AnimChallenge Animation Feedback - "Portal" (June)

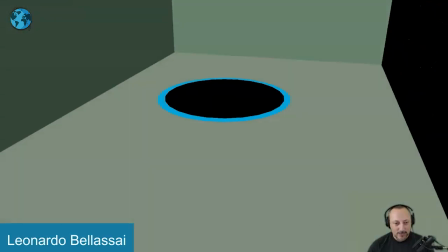lots of cool stuff i'm gonna turn off that sound though even though it's awesome. So I picked this one.
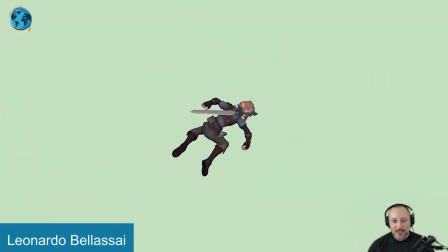There's a lot of cool stuff here in terms of the mechanics. I love that little hold and float.
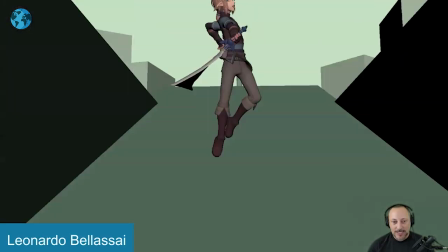And I like that it lands on an uneven surface for a slide into that exit.
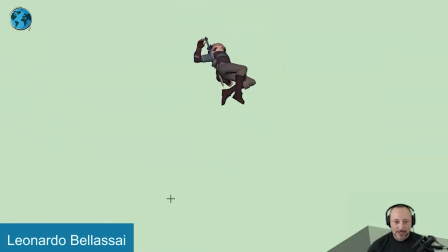The things that I would point out, the couple of things here in terms of the moment you go up into the
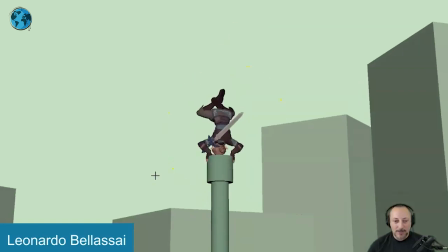air and do all kinds of stuff while a camera move is indicated.
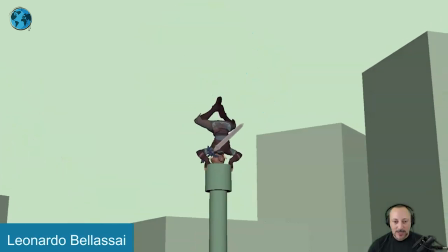So we can see here how there is a rotation potentially with the translate as well.
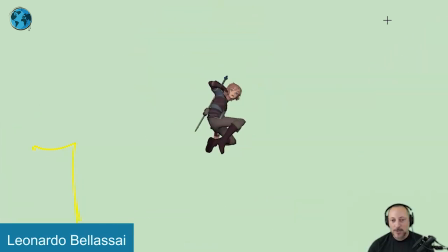Once you establish that, we go into this here and there is no geometry in terms of, you know, like some fake clouds, some extra towers, right? These guys could be maybe a bit higher. We start to lose the orientation in terms of is this,
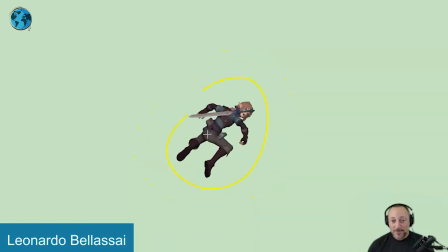is the movement of Link here movement from the character or something that is also part of a camera
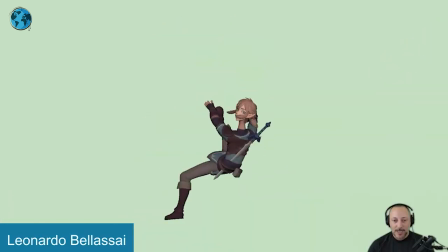move? so you can see how the character goes up and it has a bit of a drop but then it kind of holds again
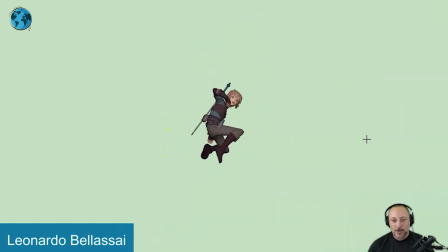a bit and then drop again i think it would help to just have extra markers just for orientation so you understand where he is and what's going on um and if it's a difference between you know a body move or a camera move there the second thing is i will probably reduce that
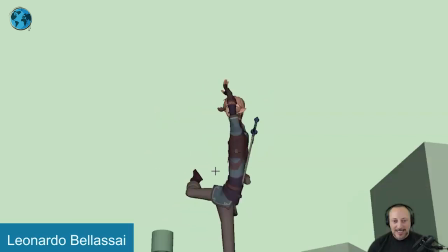it feels like that neck stretch comes a bit early and I see it more than I feel it that makes sense there's something that just feels a bit whoa we're turning into giraffe land here and maybe in terms of silhouette just bringing that arm over a bit faster or looking at the in
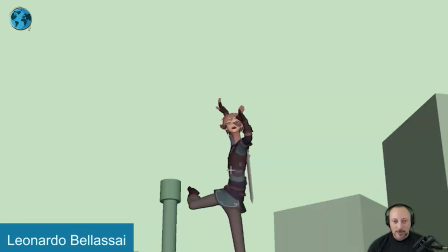between a bit closer here and then a bit closer there so you don't cover the face it also feels a bit broken just in terms of
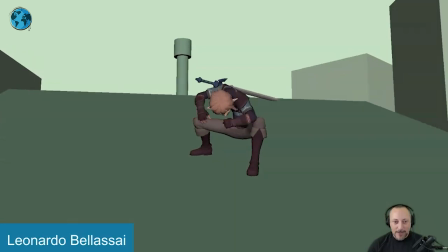the complexity of all these shapes there. The other thing here is that a lot of it is straight to camera.
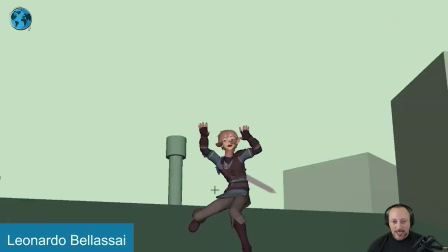It's not too shabby here, because again, we got some okay silhouette. Again, I will kind of watch out for stuff like that, but again, it's just one frame.
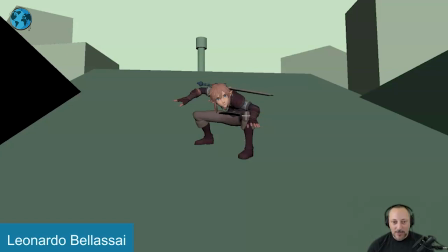And it gets fairly clear here, even though we'll probably bring out that arm to separate it from that leg, so you can see the nice full structure of what's going on leg-wise,
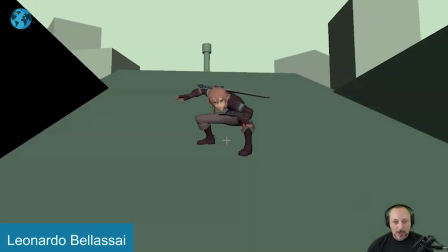the arms out this way. but it also moves fairly quickly in between here that's okay i like that we have
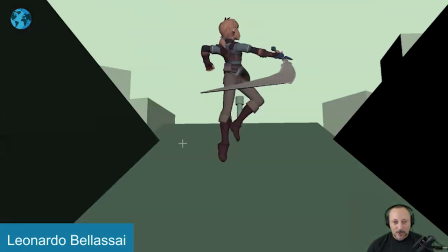the grab on the sword here but then we get into
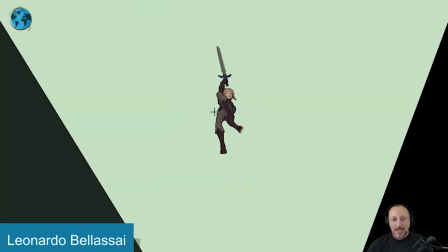half the nice line here it gets a bit anything too camera gets a bit funky when you have legs right there overlapping with the body you kind of miss the structure like what is going on right there again we're covering the face
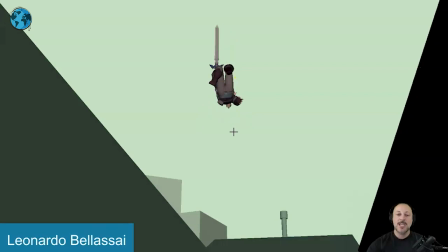it turns into a bit of a ball a rotation straight away from camera again
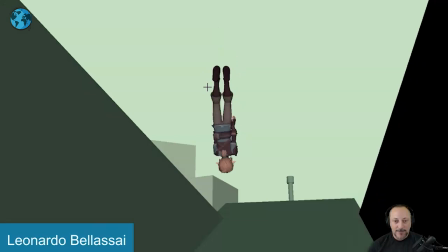we're losing the the shin the feet gets a bit wonky up until here
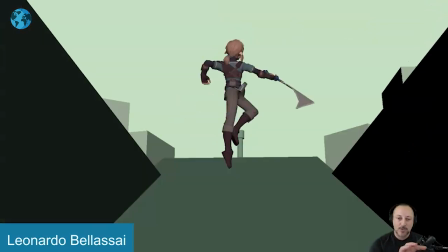so this could be something where maybe that rotation continues stronger
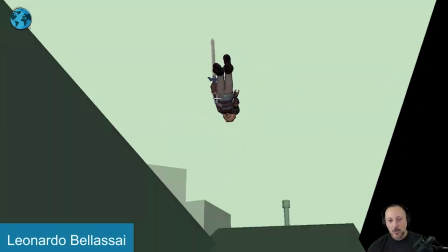so that at this point we are more three quarters we get to see the bend in the legs a bit more the bend the rotation there and the spine into this because we don't really need to
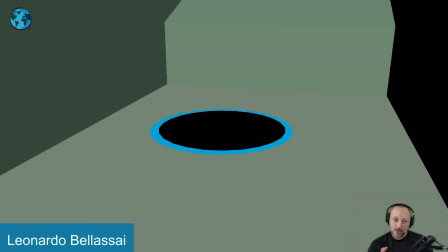be that straight on it could just be a bit more three-quarter so we're looking a bit more this way.
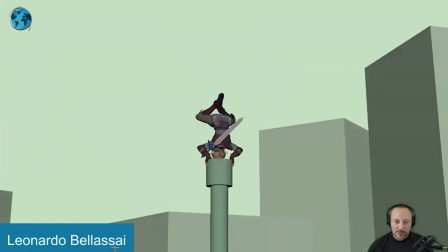That to me was kind of the biggest point there. It's like something like this here. We come in but we continue so you have a bit more of a nicer view there
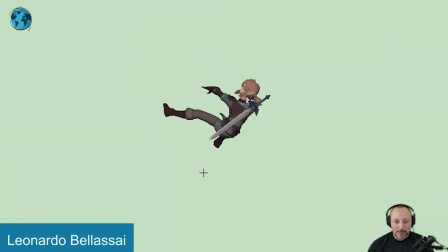or even here in terms of the silhouette and things not moving to camera.
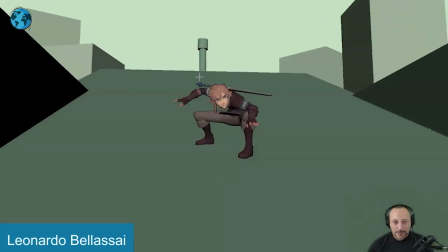A picky thing here to watch that landing here is that head almost feels it feels like that head is
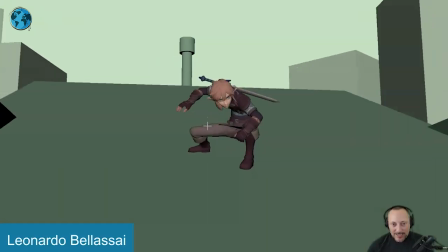still overextend it through there in terms of how low it gets and then how it moves it's a bit swimmy
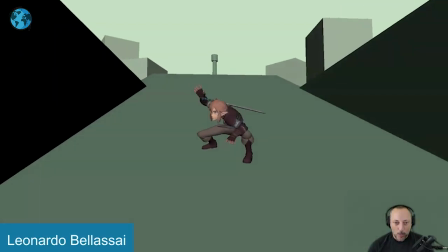and soft just that section through there versus boom look it doesn't have to
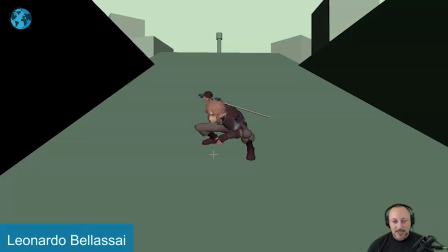be super panicky in terms of head darts maybe just a bit sharper for a bit of a stronger focus
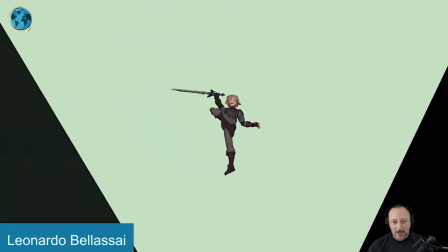because everything else has a really nice feel to it and the last picky thing if you look at whole thing i
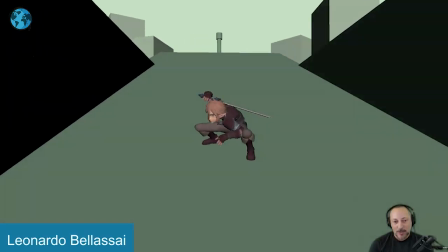think that last hang time is a bit long it is a bit
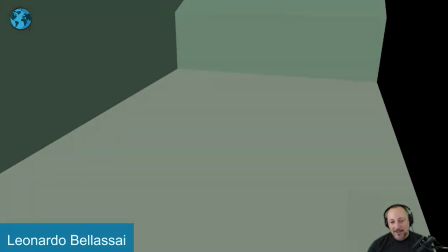sooner maybe like five six frames
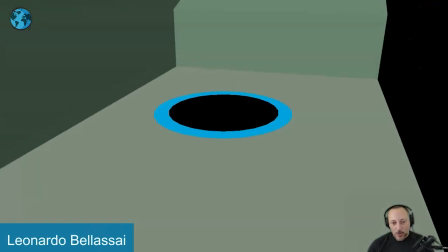reducing the amount of time we're up here into this and even here could potentially take a frame or two out for
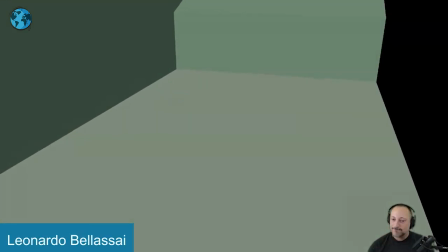a bit of a faster zip out there and that's kind of that it's a little cool shot so there's always little things here and there subjective
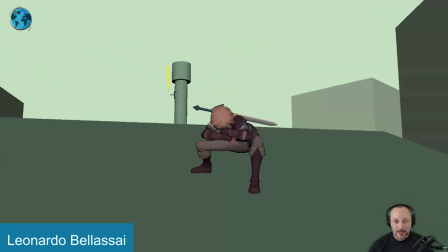of course and that is that also a bit of a super mario pipe link in there anyway that's that thank
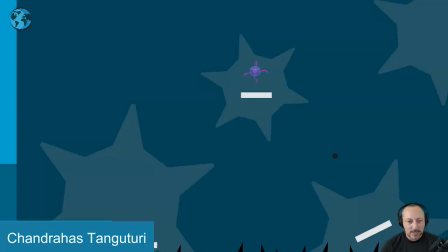you already this one has sound as well let's play this in full first cool sound though i like that immediate
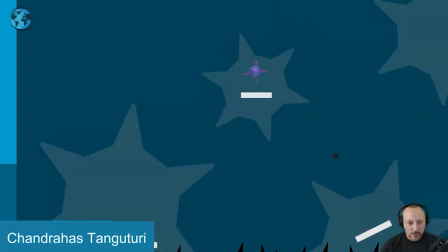music and the sound is cool i like that there's a presentation that's cool and the reason why i'm picking this one is just because i'm always a big fan i mean you know i love active cameras and dynamic stuff for sure but I also like when it's
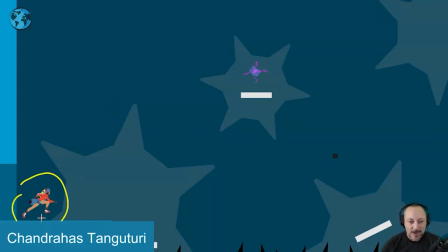something is presented like that where it's a static camera very clear view of the characters it gives you room for a lot of you know big body action silhouettes definitely I'm going to do some crazy lip sync on something that's that small and it's also very video gamey it's very cool and I
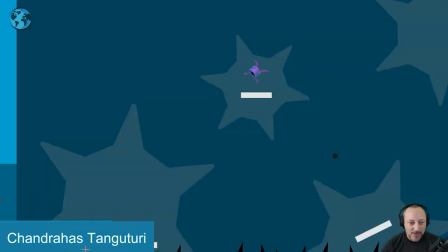love the timing of it all where you have this you're getting will frame by frame it's it's one that's again more where it's really cool and I don't have that much to say because i love how how long that hold is i've got a clean silhouette on this and i move my head
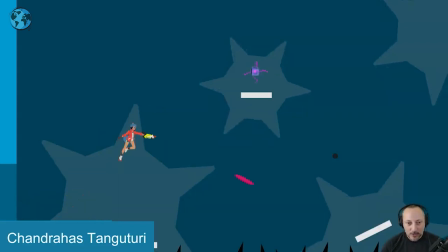over a little bit so you can see the shooting over this way so if you look at this here the only thing i might say is that the shooting is almost a bit like once you shoot here you would almost expect to go this way or this way but it has a bit of a travel up to hit
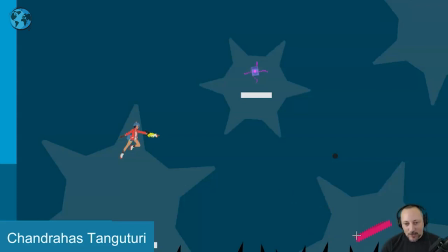this and then the whole thing I don't know I would say maybe my head up here I will probably since we have such a long hold it could just be something where we get to this point and then shoot so that arm is actually pointed so let
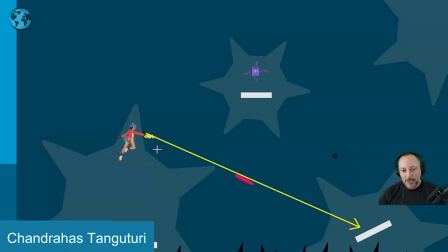me switch this here you know exactly at that point and then your projectile go back to this here would you know hit all of this and then maybe when you hit this instead of going from here to here it might just be even not there has to be like a drop thing like
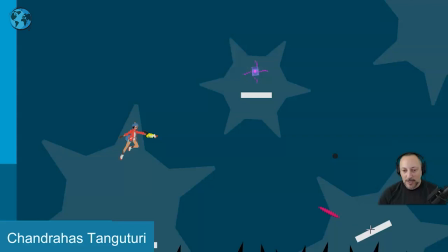a you know splash but it could be something where we do have a sense of this now maybe enveloping this i don't like some extra effect there that's extremely picky but that would be for that moment there but i do like
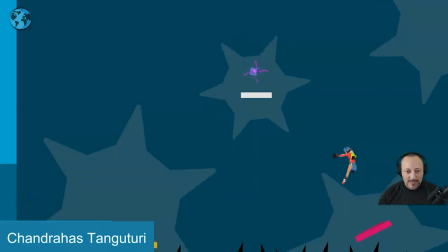that time with a bit of extra longer hold for contrast takes a bit longer than this section here clean silhouette again I think that's really cool nice change into into this there could be a
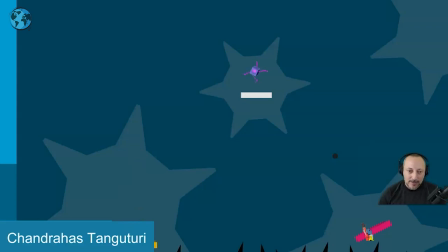slight stretch potentially I'm sure if they want to go this far nothing else here is super exaggerated but you do have smears so this could be a moment of maybe introducing that a bit earlier here and to be extra picky again again because
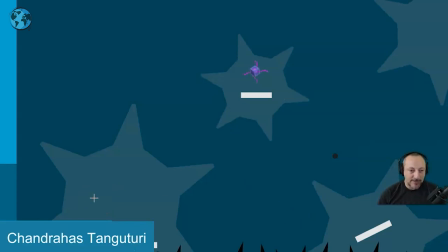of the the video gaming nature of this or the feel of it it makes sense how this character comes in